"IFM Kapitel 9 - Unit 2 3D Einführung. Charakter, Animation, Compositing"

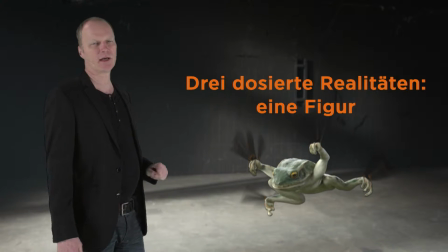[4:33]
Ja, das steckt alles, also schon diese drei möglichen Realitäten muss die Animation zusammenbringen. Und dabei ist ganz entscheidend, zum Beispiel das Detail, ob die Kröten, wenn sie jetzt hier aufsteigen,
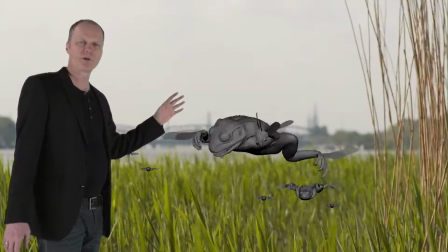[4:46]
so ein bisschen vom Wind erfasst werden und nicht, weil im selben Moment ist klar, sie müssen sich ja physikalisch in einer,
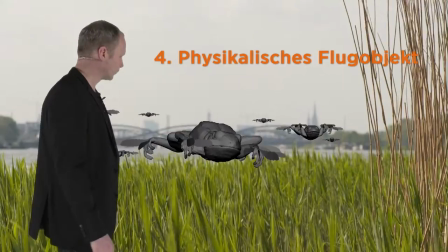[4:53]
naja, von Windwasser und Schwerkraft regulierten Welt behaupten.
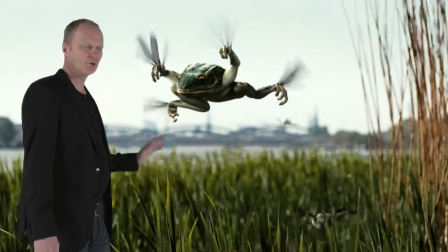[5:00]
Und sofort erhalten sie eine bestimmte Form von Glaubwürdigkeit, die sich unterscheidet von der Disney-Version und die auch
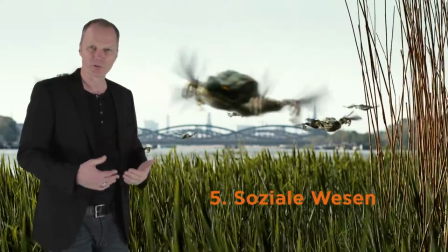[5:08]
eine weitere Differenzierung dadurch erfährt, weil ich beobachte nun, ob die Kröte darauf reagiert, dass sie da mit dem Fliegen,
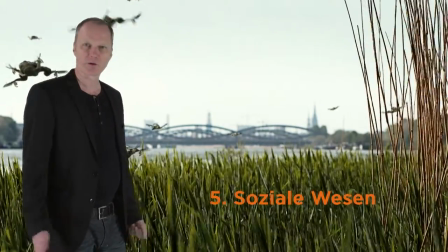[5:17]
naja, noch ganz am Anfang ist, denn es ist ja ihr erster Take-off.
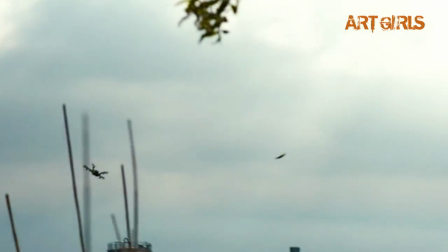[5:26]
auch dadurch lässt sich in diesem einen Element einer fliegenden Kröte das Verhältnis von Glaubwürdigkeit, Psychologie,
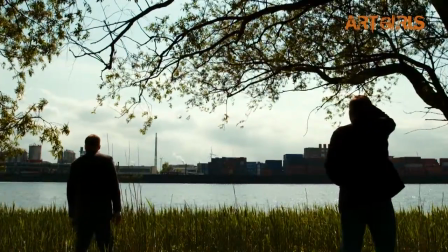[5:35]
Technifizierung des Körpers,
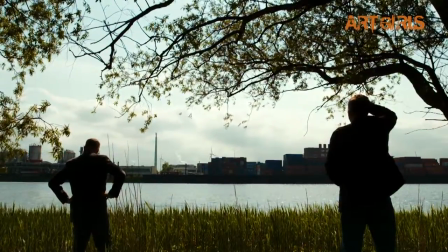[5:37]
unsere Einspannung in verschiedene narrative Kontexte oder mediale Strategien, Stichwort Disneyfizierung, darstellen.
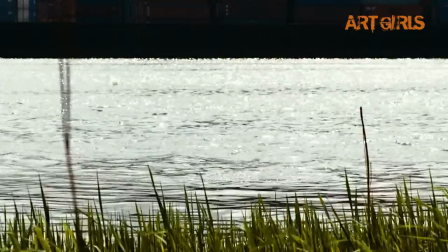[5:48]
Und so ist so eine, naja, von einigen vielleicht einfach als Spielerei angesehene Kröte plötzlich viel freier in der Gestaltung als das Bild des Menschen vor der Kamera.
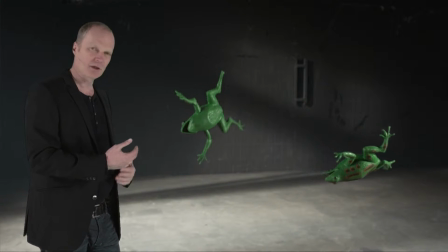[5:57]
Ja, also es geht ein gewisser Anspruch davon aus.
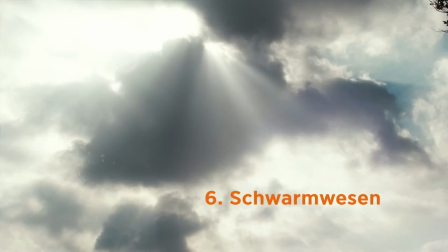[6:02]
Was noch hinzukommt, ist die Organisation als Schwarm, die wir von Vogelschwärmen kennen, kann ja von diesen Kröten auch imitiert werden. Aber auch das kann jetzt abgebildet werden und auch darauf können die Tiere reagieren. Also sie bauen eine Erwartungsstruktur auf, die
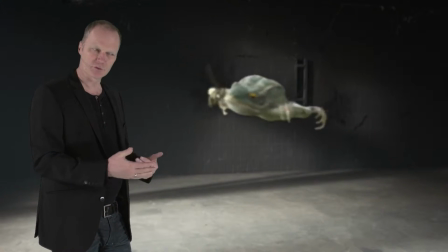[6:19]
es auch ermöglicht, das menschliche Verhalten auch differenzierter oder jetzt unter bestimmten Fokus zu betrachten.
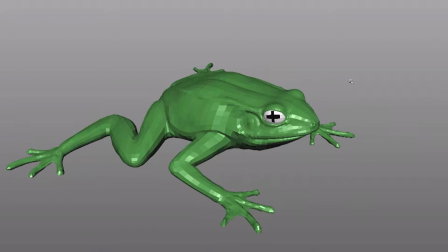[6:28]
Hier ist ein Blick auf die animationsfertige Kröte.
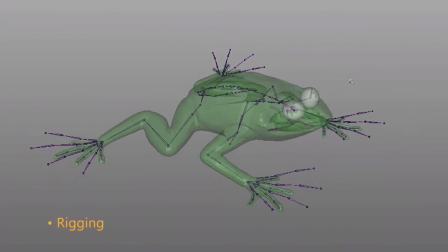[6:32]
Das Polygonmodell wurde durch das Rigging mit einer Hierarchie von Gelenken und Animationskontrollen ausgestattet.
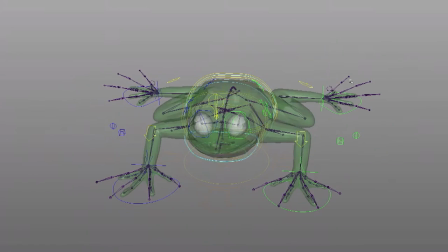[6:41]
Einem echten Skelett ähnlich erstrecken sich diese virtuellen Gelenke bis in die Gliedmaßen und erlauben es, den Körper der Kröte zu bewegen.
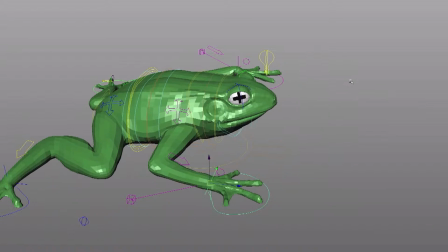[6:51]
Mithilfe dieses Rigs kann der Animator das Modell kontrollieren und in alle erdenklichen Posen bringen.
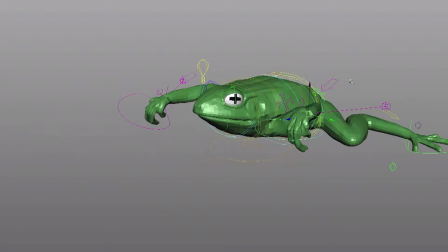[6:58]
Durch Aneinanderreihung solch unterschiedlicher Posen entsteht die Animation.
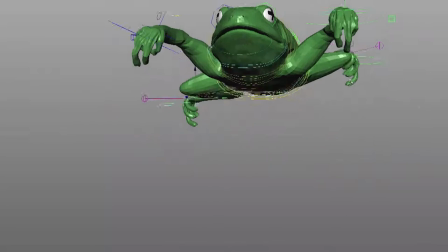[7:04]
Das Animationsprogramm hilft dabei, indem es zwischen einzelnen Posen interpoliert, also Zwischenphasen errechnet.
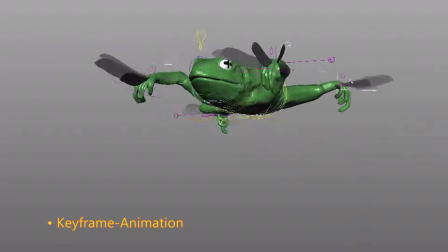[7:13]
Dennoch bleibt diese sogenannte Keyframe-Animation ein arbeitsaufwendiger Prozess,
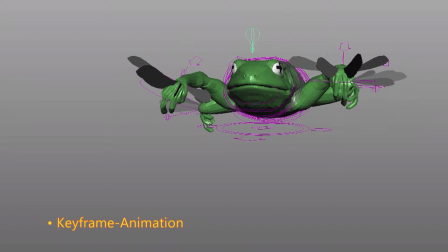[7:18]
denn je natürlicher und überzeugender eine Bewegung wirken soll, desto feiner muss gearbeitet werden,
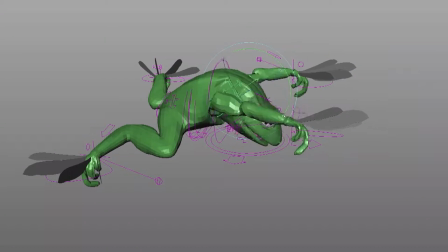[7:24]
wobei besagter Automatismus nach und nach durch von Hand bewusst gesetzte Animationsschritte ersetzt wird.
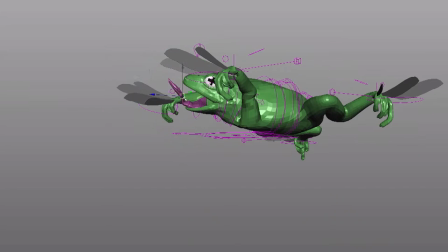[7:32]
Je nach Berücksichtigung der physikalischen Gesetze kann eine Animation am Ende cartoonartig oder realistisch wirken.
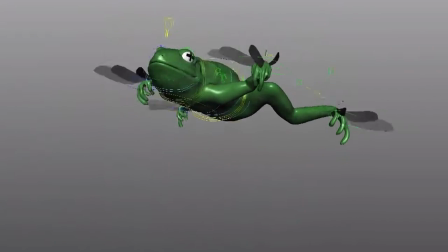[7:42]
Wie diese Animationsbeispiele zeigen, reichen die charakterlichen Zuschreibungen eines solchen Krötenfluges von tollpatschig, verhalten bis bestimmt und souverän.
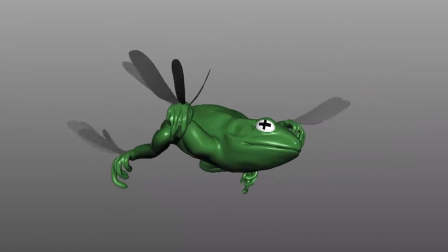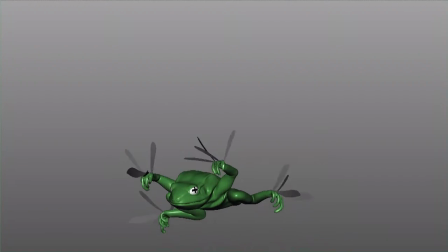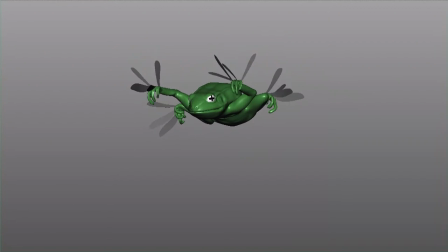Diese Eigenschaften können die Kröten natürlich nur entwickeln, wenn sie durch den dritten Schritt,
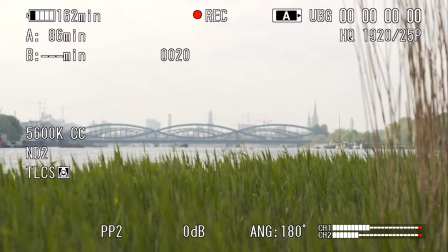[8:12]
durch das Compositing mit der Umgebungsrealität, die wir einfach an der Elbe aufgenommen haben, zusammengebracht werden.
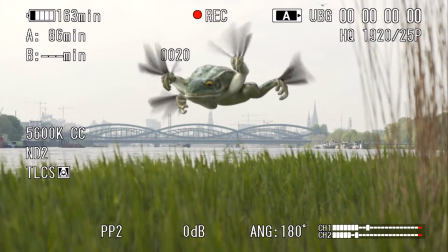[8:19]
Also das Compositing bringt die animierten Charaktere und die
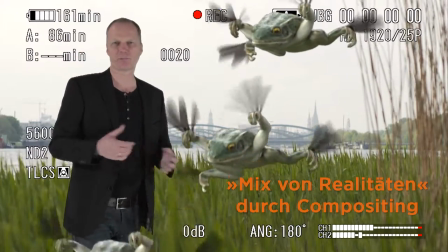[8:24]
Realaufnahmen ja in einer Weise zusammen, die insgesamt ein stimmiges Bild ist oder ein überraschendes oder ein fantastisches Bild ist.
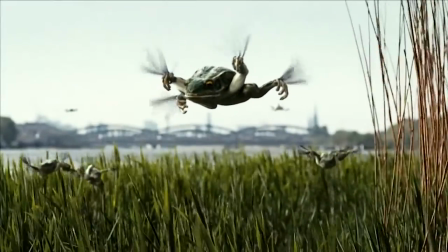[8:32]
Im digitalen Compositing werden verschiedene Bildelemente zu einem homogenen Bild kombiniert.